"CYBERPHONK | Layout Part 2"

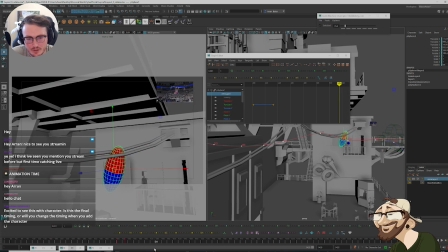46:44 I reckon this swing will be okay.
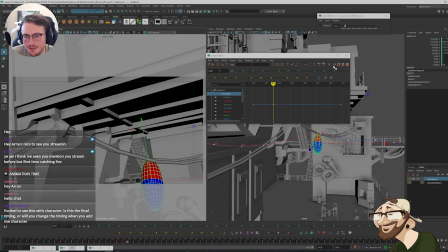46:50 So on that key, now in here, I want to bring this further back
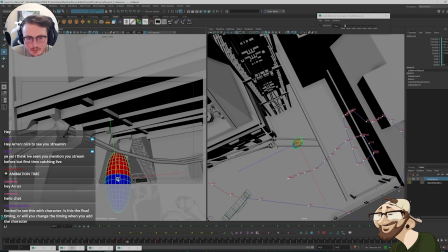46:59 along the rail.
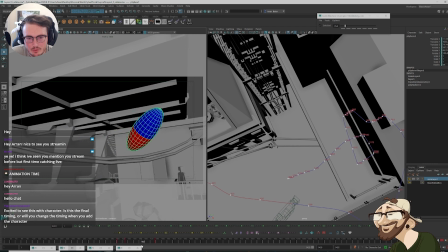47:05 So now when we come through, we're traversing a little further.
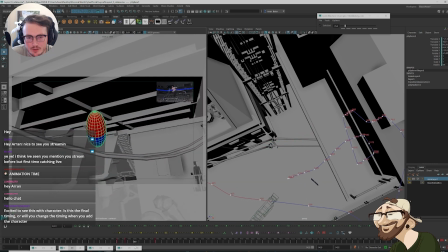47:14 It feels a little bit more of an even spread as we're coming across now. I think it was just that initial leap was a little too...
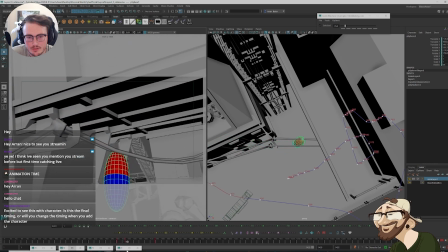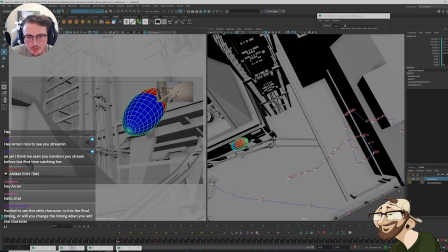47:30 So we're coming around, grab.
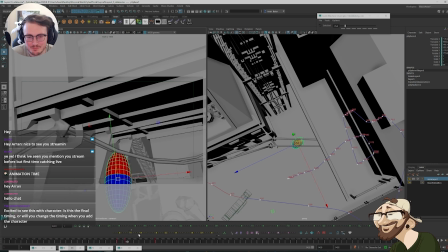47:33 This is going to be fun, I reckon. When I animate this, I can visualize where it's going to go.
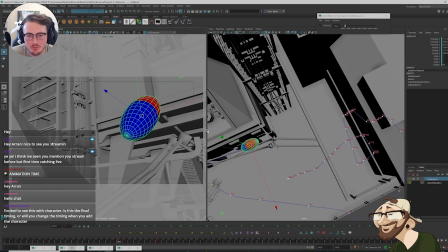47:39 Ideally, as we leap here, we're going to actually leap slightly more diagonal to the right, catch, and then swing to the left. So it's going to be, again, playing with depth a little bit more. So I will add that in a minute.
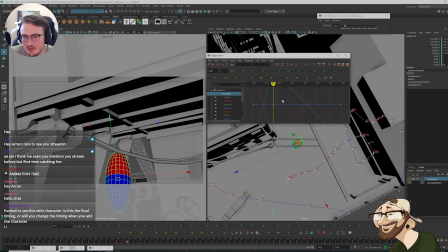47:55 But I just want to go in here and make sure that these tangents are linear. So now we're coming through and the spacing is continual from one moment to the next.
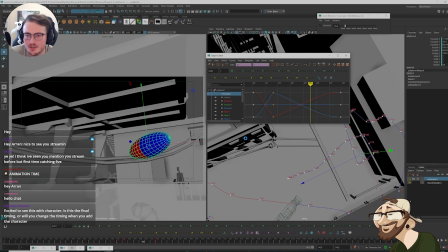48:06 In here, it's just these changes. This all needs to be linear.
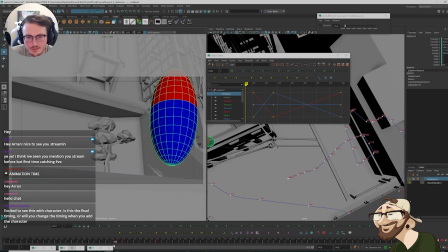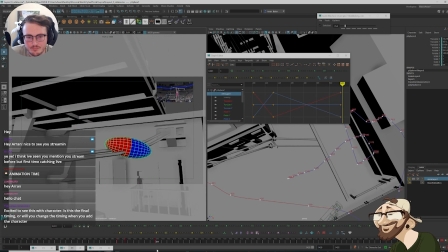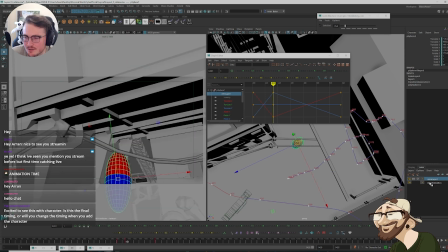48:22 So now I just need to make sure... I don't like adding keys on a layer when I start to bake things if there's not a key for it already.
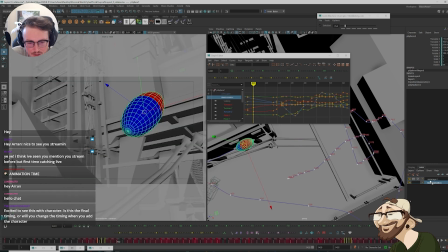48:29 I think there actually is, which is pretty useful. Wow, that is very useful.
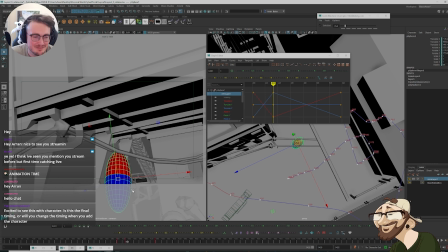48:35 I just so happened to pick keys where we already had keys. So now when I merge this... Let's just save it. When I merge this layer, it should just translate those adjustments onto the X and Z, and I wouldn't have had to like adjust it via I through time.
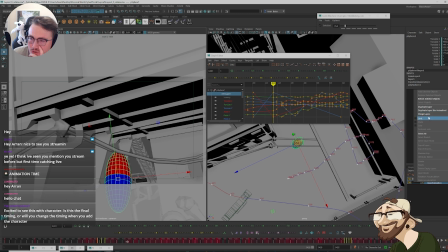48:52 That's the thing that I find really tricky, and I teach my students a lot with trying to linearize your timing where your keys are, so that they're like every 2 frames, every 4 frames, because when you track your spacing, it's a lot easier to understand how many frames there are in between each key,
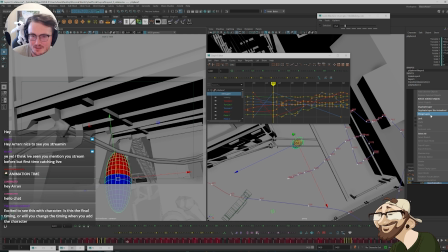49:08 rather than being like, oh yeah, between this key and this key, there's like 8 frames, but then the next key, there's like 24 frames. So then it's really hard to understand how your spacing might be working. So I'd usually try to standardize that, and that's what I struggle with.
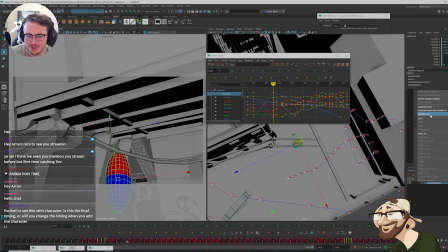49:23 So with this, obviously this isn't standardized right now. I can look at my keys and I can see they're not every consistently numbered of frames. So it's a lot easier, it's a lot harder to track spacing. So using this layer is just a faster method. So now when I go through, it would have made those adjustments.
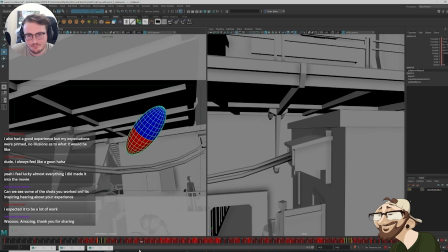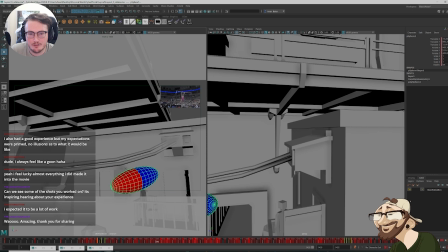49:45 That's feeling better. So now I can layer in some... I want to make this a little bit more dynamic in here now. So I want to try and layer in some angles.
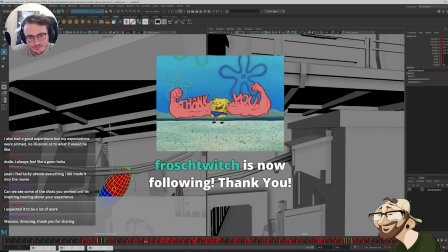49:57 Thank you for the follow. I'll try and layer in some angles to make this a little bit more dynamic.
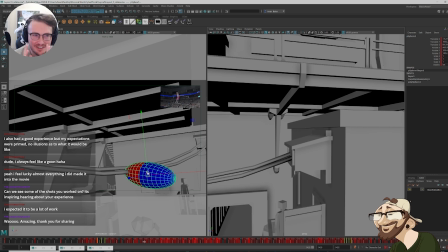50:04 Now, I don't want to make it too dynamic, only because if I'm looking at my reference, which is things like Ghost in the Shell and Akira and those sorts of those specifically, but also like 90s animes in general in those movies,
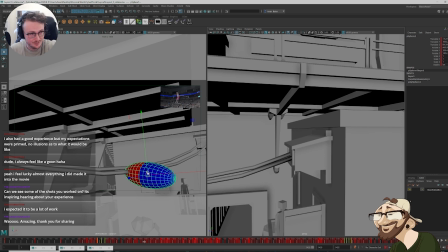50:18 you'll notice that because they're using oil paintings in the background, that a lot of the camera angles they use are very like translational. They don't use rotation too much because obviously it warps perspectives. It changes perspective, and obviously they can't change a perspective on an oil painting.
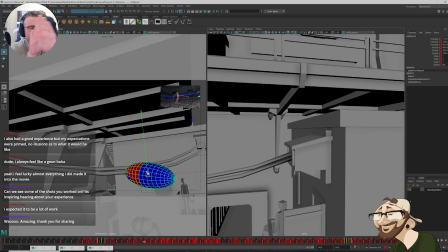50:32 They cheat at something. They teach parallax, right? They use parallax, like slide different paintings to give the sense of depth as things move around. Now, I want to lean into that where I can, just because obviously the angle of the camera enforces the posing of the character.
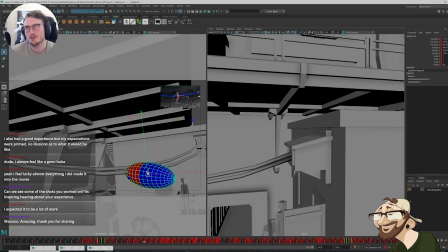50:49 Now, I don't want to make it too.